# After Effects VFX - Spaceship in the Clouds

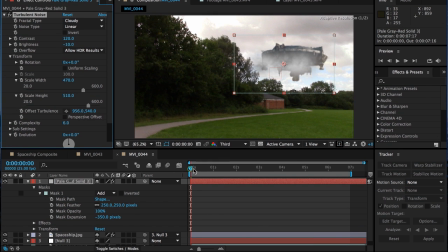[12:26]
I'm going to put my time marker at zero, and let's just sort of experiment with it. Let's set a keyframe for offset turbulence. Let's go through to the end of the clip and let's scrub that.
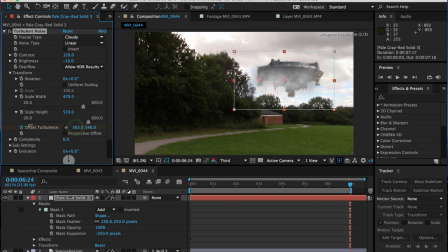[12:41]
Now, the more you scrub it, actually, the faster it goes, the more realistic it might look. Let's sort of scrub through and see how it looks.
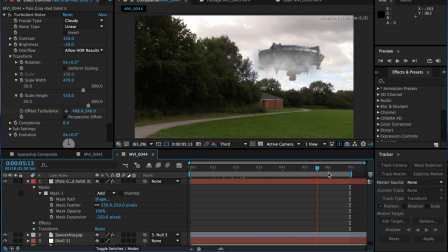[12:47]
Not bad. Now, as you can see, the cloud layer I've generated is moving faster than the clouds behind, which is good. That gives it a sense of depth, which makes it feel to our eyes that little bit more realistic. Okay, that's not too bad. Let's just close that up. It's getting a bit messy.
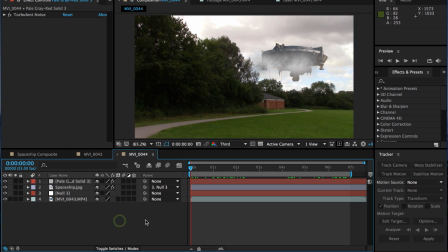[13:07]
Let's close that up as well. Let's render that back and just see what it looks like.
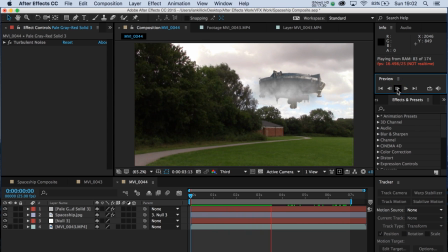[13:14]
It's not bad, but it might need a little bit of repositioning and a bit of work still.
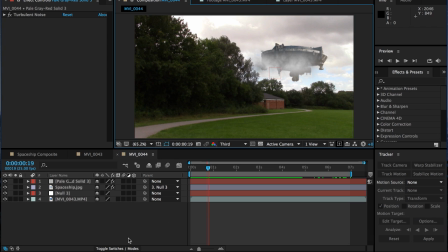[13:20]
Let's just pause that. If you go down to your toggle switches and modes here, let's bring up our blending modes.
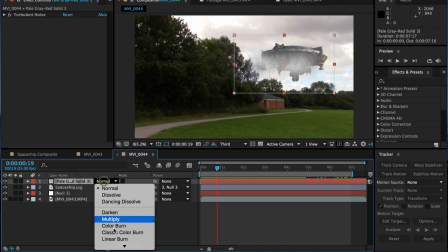[13:29]
And on that pale solid, I'm going to put it to try add.
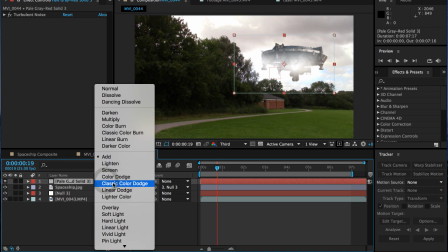[13:35]
Oh dear, no. Let's go for screen. That's a little bit better.
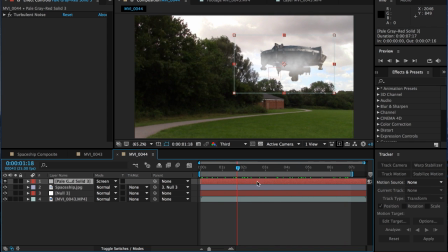[13:41]
It's made the clouds a bit more powdery. Okay. Still don't think the clouds are in the right place exactly.
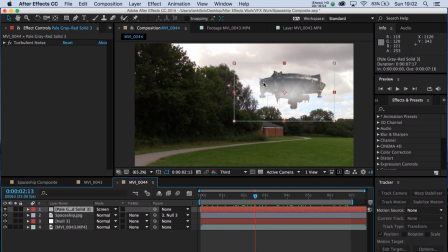[13:49]
So let's just click on that solid and move them up a bit. That may work in our favour a bit more, because essentially what we want to create is that sense that the top half of the spaceship is in the clouds and the bottom half of the spaceship isn't. It's sort of just hanging above our heads. And if you bring that entire layer down, that's not going to work.
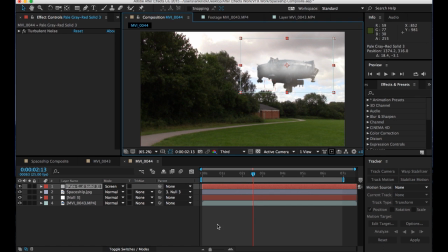[14:07]
So put it up to maybe about there, and that should do the job.
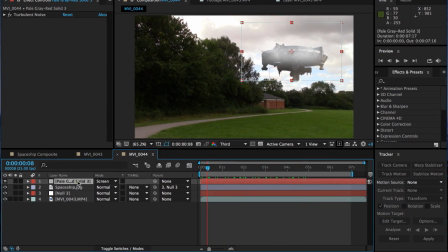[14:13]
Again, the real key is on this pale solid layer, open turbulent noise. And it's the offset turbulence here. It's the amount that you make that speed up that will really have the effect.
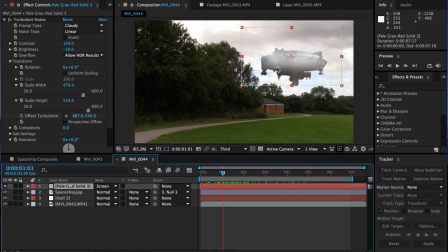[14:24]
The more offset turbulence you set here, the faster the clouds here will move from right to left.
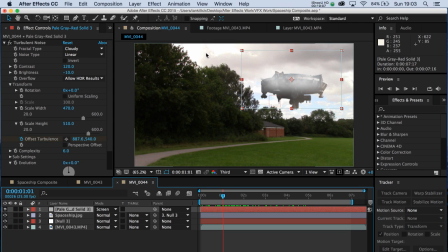[14:31]
And again, the faster the clouds go here, as long as these clouds are going faster than what's in the background, you're going to have a nice, realistic image.
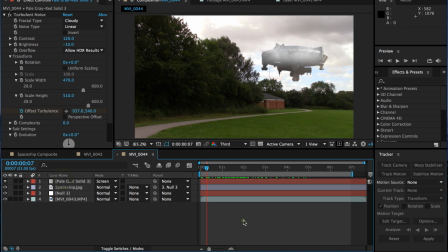[14:40]
Okay, let's play it back and see what we've got.
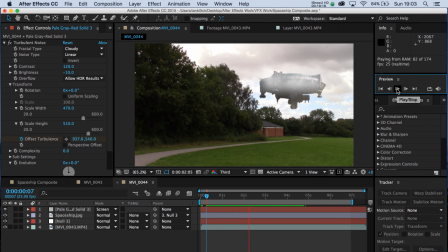Yeah, not too bad. Fairly happy with that. Okay, folks, I hope that worked for you. See you in the next tutorial.